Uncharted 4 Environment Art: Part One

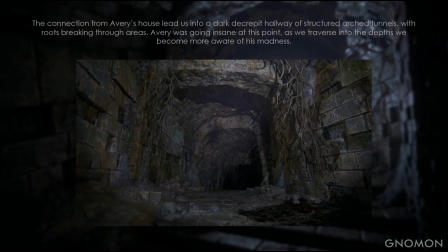[8:12]
By this point in the game, you were starting to see some of that show up. He was mentally unstable and even more dangerous, especially to those closest to him. We tried to convey that with the art, starting with fairly sound structural elements that slowly decay away and show this madness.
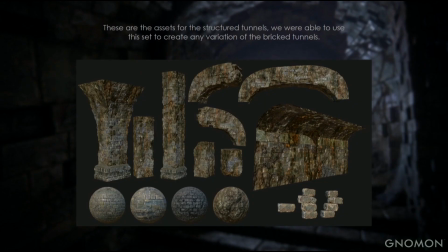[8:29]
Perfect group to do Avery's craziness up to you, right? Sure. These are some of the assets that we used for the structured tunnels. Having a single light source showed off a couple problems that we were having.
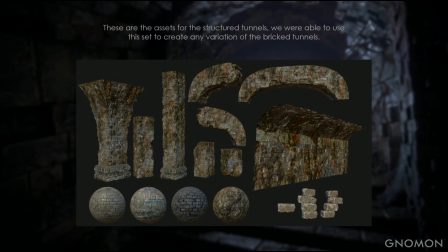[8:43]
As there was no real light bake to any of our levels, we had to accentuate a lot of the modeling and shaders to get things to read correctly.
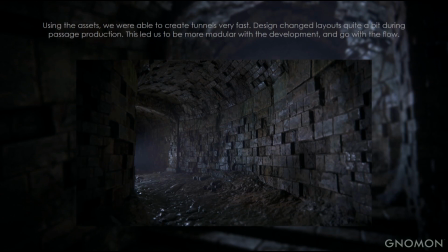[8:53]
Anyway, these are some of the assets that we used for the bricked structured tunnels. Using these assets, we were able to combine the assets to create very fast layouts. Design was changing quite a bit to find the right gameplay and production for the scope of passage.
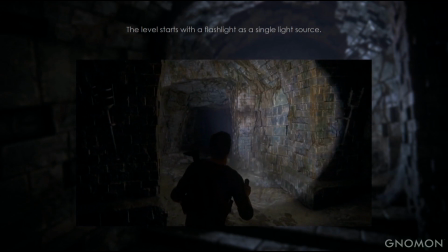[9:13]
We had to work pretty modular to go with the flow.
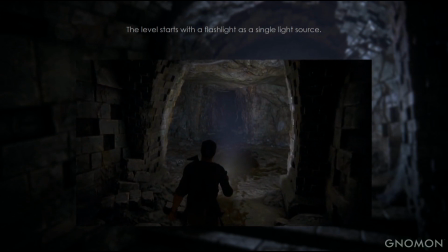[9:20]
This is the level with the flashlight in action.
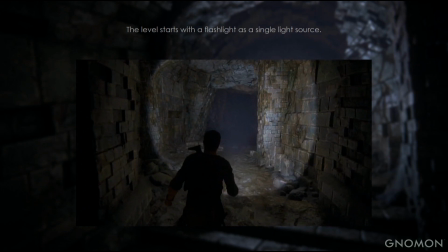[9:26]
Gabe Betancourt was our lighting artist. We worked with him to define our look and style, as you can see here.
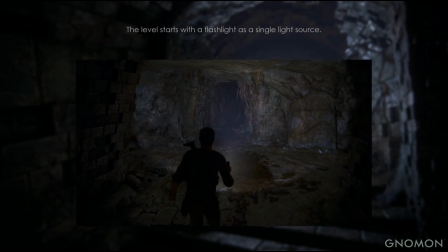[9:34]
That's a single light source emanating from Drake himself. Yeah, the textures for Passage had to convey a worn down musty area with a lot of water damage,
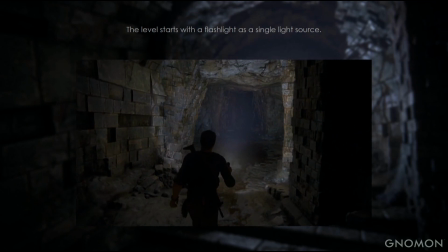[9:44]
and I found I needed to push the colors beyond a standard traditional look for it to be noticeable because it just didn't seem to pop out the way we wanted it.
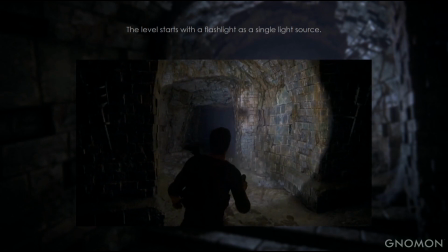[9:52]
But we still wanted to control that and not get too colorful and cartoony with it.
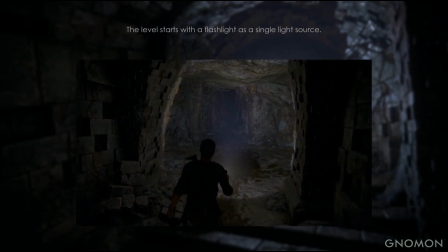[9:57]
Our flashlight tech took a huge upgrade from The Last of Us in terms of throw, bounce, and spill, as seen in this video right here.
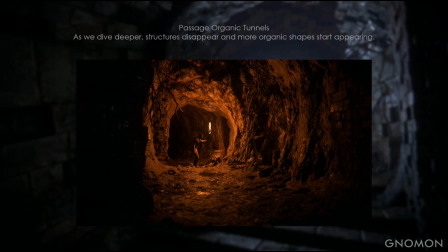[10:08]
We also, as we dove deeper into the tunnels, we switched light sources again from a flashlight to a torch. um this organic environment led to certain challenges that we needed to
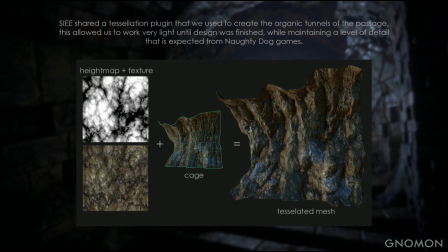[10:24]
to adhere to um sony interactive entertainment europe shared a tessellation plugin with us that we were able to use during production that allowed us to use a height map and a lower res cage to export out some tessellated mesh this is
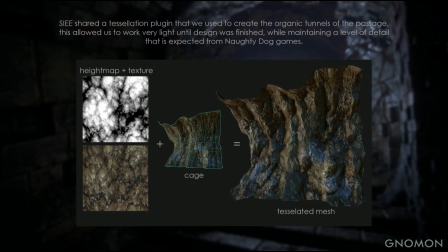[10:42]
all baked out and not run time. Anyway, this helped us get our level of detail that we needed really quickly that Naughty Dog games are expected to have.
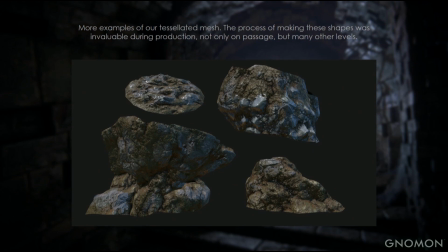[10:55]
Here's some more examples. Yeah, this is a good example of creating our own library of assets that we could quickly build out for the natural environment, allowing us to focus on the slower, story-driven sections that this level was littered with and kind of give it the love that it needed and not get bogged down with
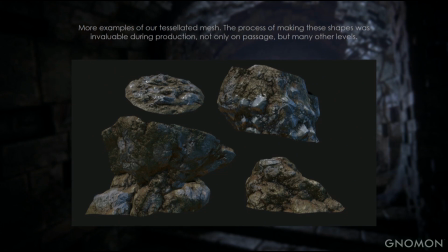[11:14]
the sort of building of the level process. Absolutely. There's a lot of story elements here, so we had to pay attention to that, so that helped us focus on that.
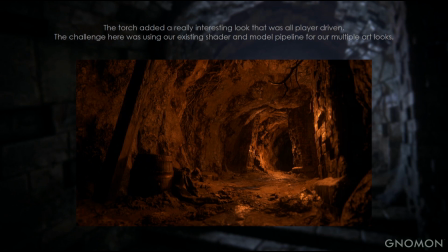[11:25]
The torch added a great complexity to our look with a lot of high contrast moments, and since both players had the torch, we had to actually script intensities as they got closer. We had to kind of tone it down or else it was blowing things out.
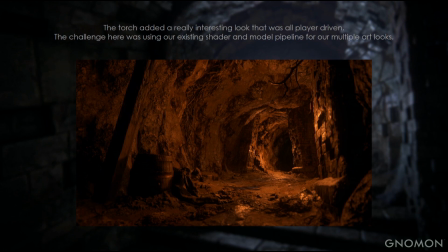[11:40]
And because of the different lighting looks, coming up with the materials and textures required a lot of adjusting and fine-tuning. Everything had to look good under all these different lighting situations and not stick out. You know, every time we would get something looking pretty good, then the torch would look weird or the flashlight would look weird.
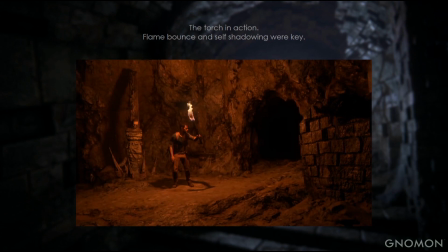[12:00]
Again, some more torch images right here.
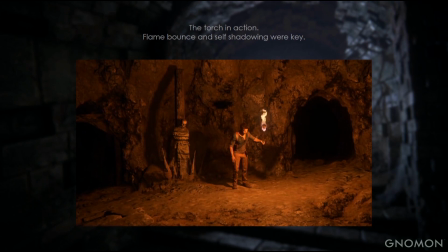[12:05]
Here's a torch in action. Don't worry about this mummy. this mummy does not blow up.
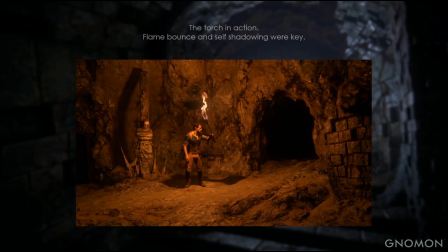[12:10]
All the mummies that blow up in passage are all because of Quinn Kazumaki, who is a gnomon student.
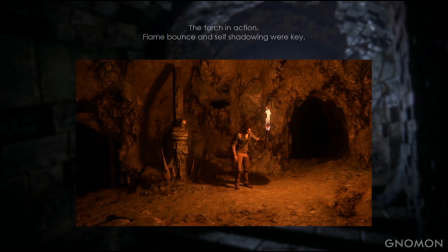[12:16]
Is Quinn here? Can we get a round of applause for Quinn?
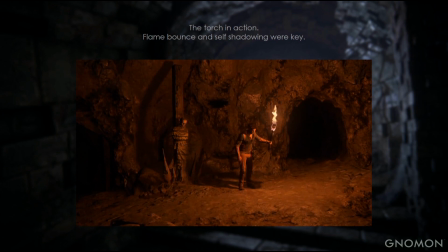[12:25]
He was invaluable in getting all these things set up and working correctly for us, so thanks again, buddy.
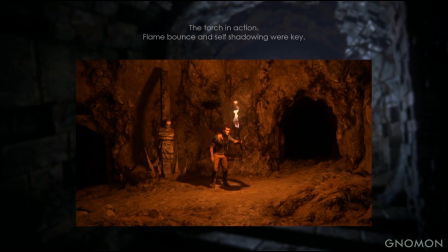[12:32]
This level came together pretty fast, didn't it? It did, yeah. It had to, yeah.
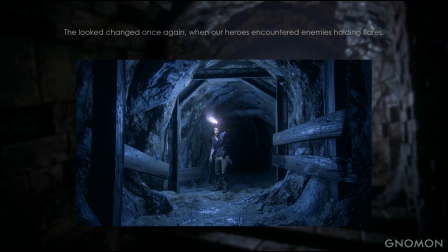[12:39]
The look changed once again when our heroes encountered some flares. Yeah, eventually Drake and Elena encounter enemies like they always do, and these guys happened to be carrying flares, gave them a chance to lose the torches, pick up the flares, and let us as the environment artists have a little bit more fun and challenge.
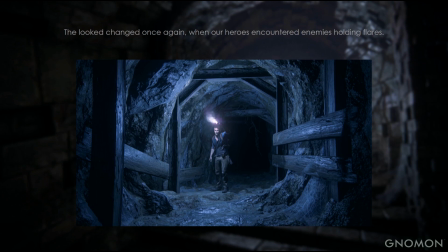[12:58]
It's not a huge different take on it, but it does create another set of problems. And luckily the flow that we had started in terms of making the materials and the assets let us, it made it a little easier, basically.
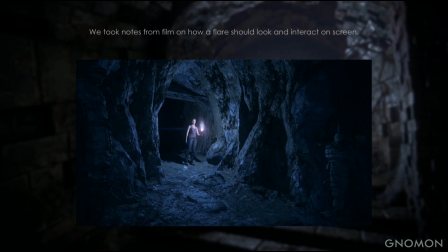[13:14]
Some more flare tunnel looks.
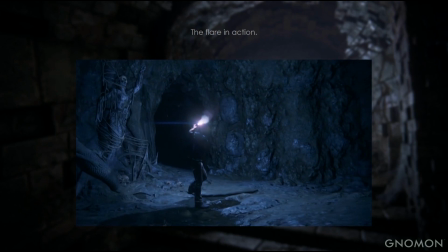[13:20]
And here's the flare in action. So one thing that we wanted to, we tried was using a more traditional red magenta flare, and it just wasn't really looking right.
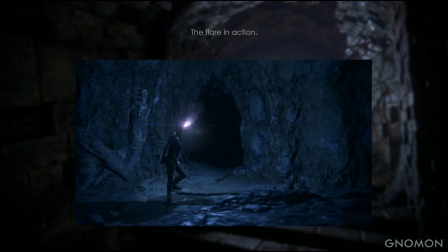[13:32]
So we looked at some film, some film reference to get this blue-green look, and we think it fit the theme a little bit better.
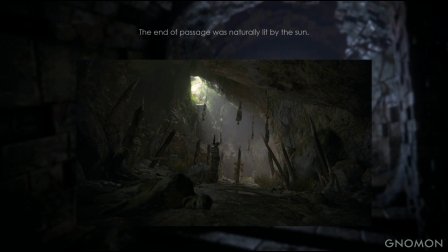[13:42]
the end of passage actually had another lighting situation being lit by the sun yeah the sunlight area ended up being a bit of a challenge on its own because it for me at least it always acted as a guide that as far as we were trying to push certain areas this area still
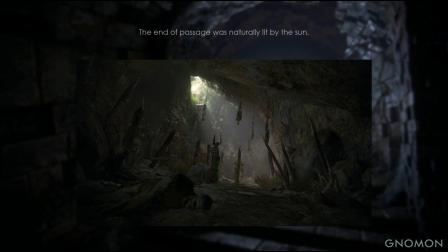[13:57]
had to be representative and natural looking so every every once in a while you go too far and you'd have to check well how does the end look and
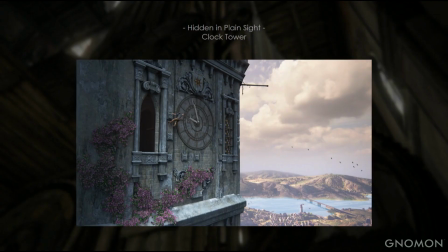[14:05]
kind of kept this in check so we're going to move on from Passage to Hidden in Plain Sight, the Clock Tower. The Clock Tower was very different than Passage as it was huge.
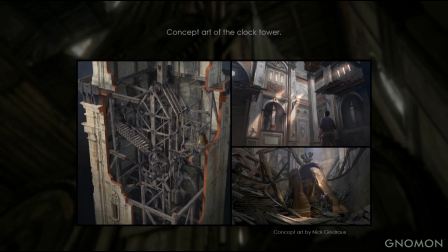[14:20]
Here's some of the concept art for the Clock Tower. The concept was done by Nick Jindrow. He did an awesome job here. One thing to note that we couldn't actually use as much of the structure that's shown here for gameplay.
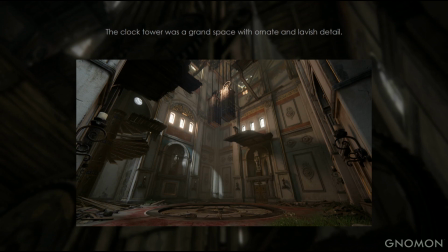[14:38]
Yeah, the overall look of this level was one of the earliest glimpses into the Avery style that we would see a lot more later throughout the game. While we still wanted this area to be grand in scale and ornate, some of the flourishes and details were more subdued and purposely held back because we would see a
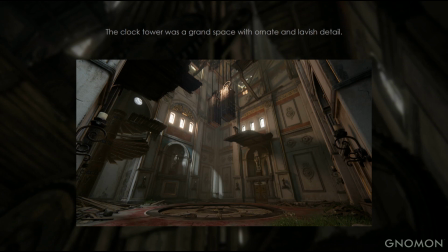[14:54]
lot more of it later and we kind of wanted to save that reveal for some of the later levels. That is one thing, being an artist at Naughty Dog. You have to be ready for everything, whether it be dark tunnels or epic big clock towers.
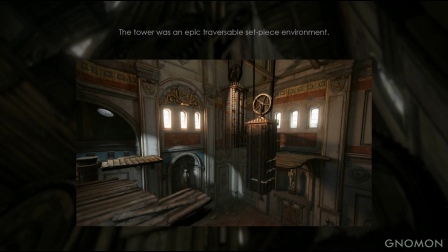[15:10]
The tower itself was a big traversal set piece. We had to interact quite a bit with foreground animation and effects to get everything to work correctly.
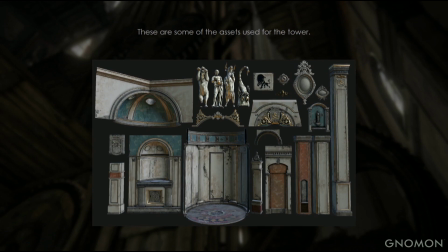[15:20]
Readability was pretty key. These are some of the assets that we used for, oh, whoops, these are some of the assets that we used for tower, mainly based on colonial and Roman styling that Avery was a fan of. And it also went to the lavishness that was indicative of the level.
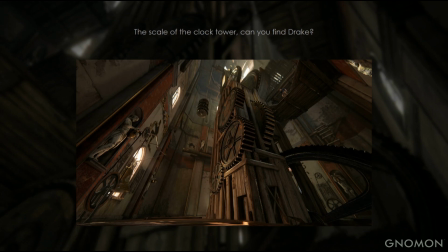[15:40]
This look also appears later in games. I think you used some of that stuff in open water. I think we did. Anyway, the scale of the clock tower is pretty huge. Can you guys find Drake in this image? Yeah, yeah.
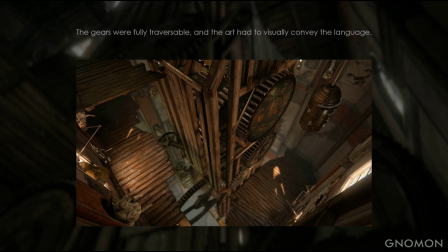[15:56]
Yeah, the big challenge for this environment was showing what could and couldn't be climbed by Drake, making all the climbable edges readable, but not too obvious for the player.
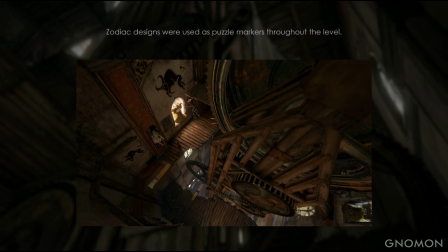[16:07]
Again, visual language is really important. where the player could go, where the player could jump to, et cetera, was very, very key. Yeah, and then throughout the level, we would see these zodiac symbols, and they helped as guides throughout the level for the player when you had to traverse up and down the tower.
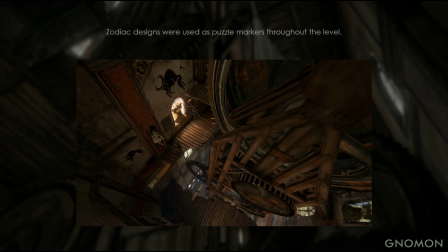[16:27]
Similar to the traversal solutions, there needed to be a clear and readable guide, but not at the expense of the environment.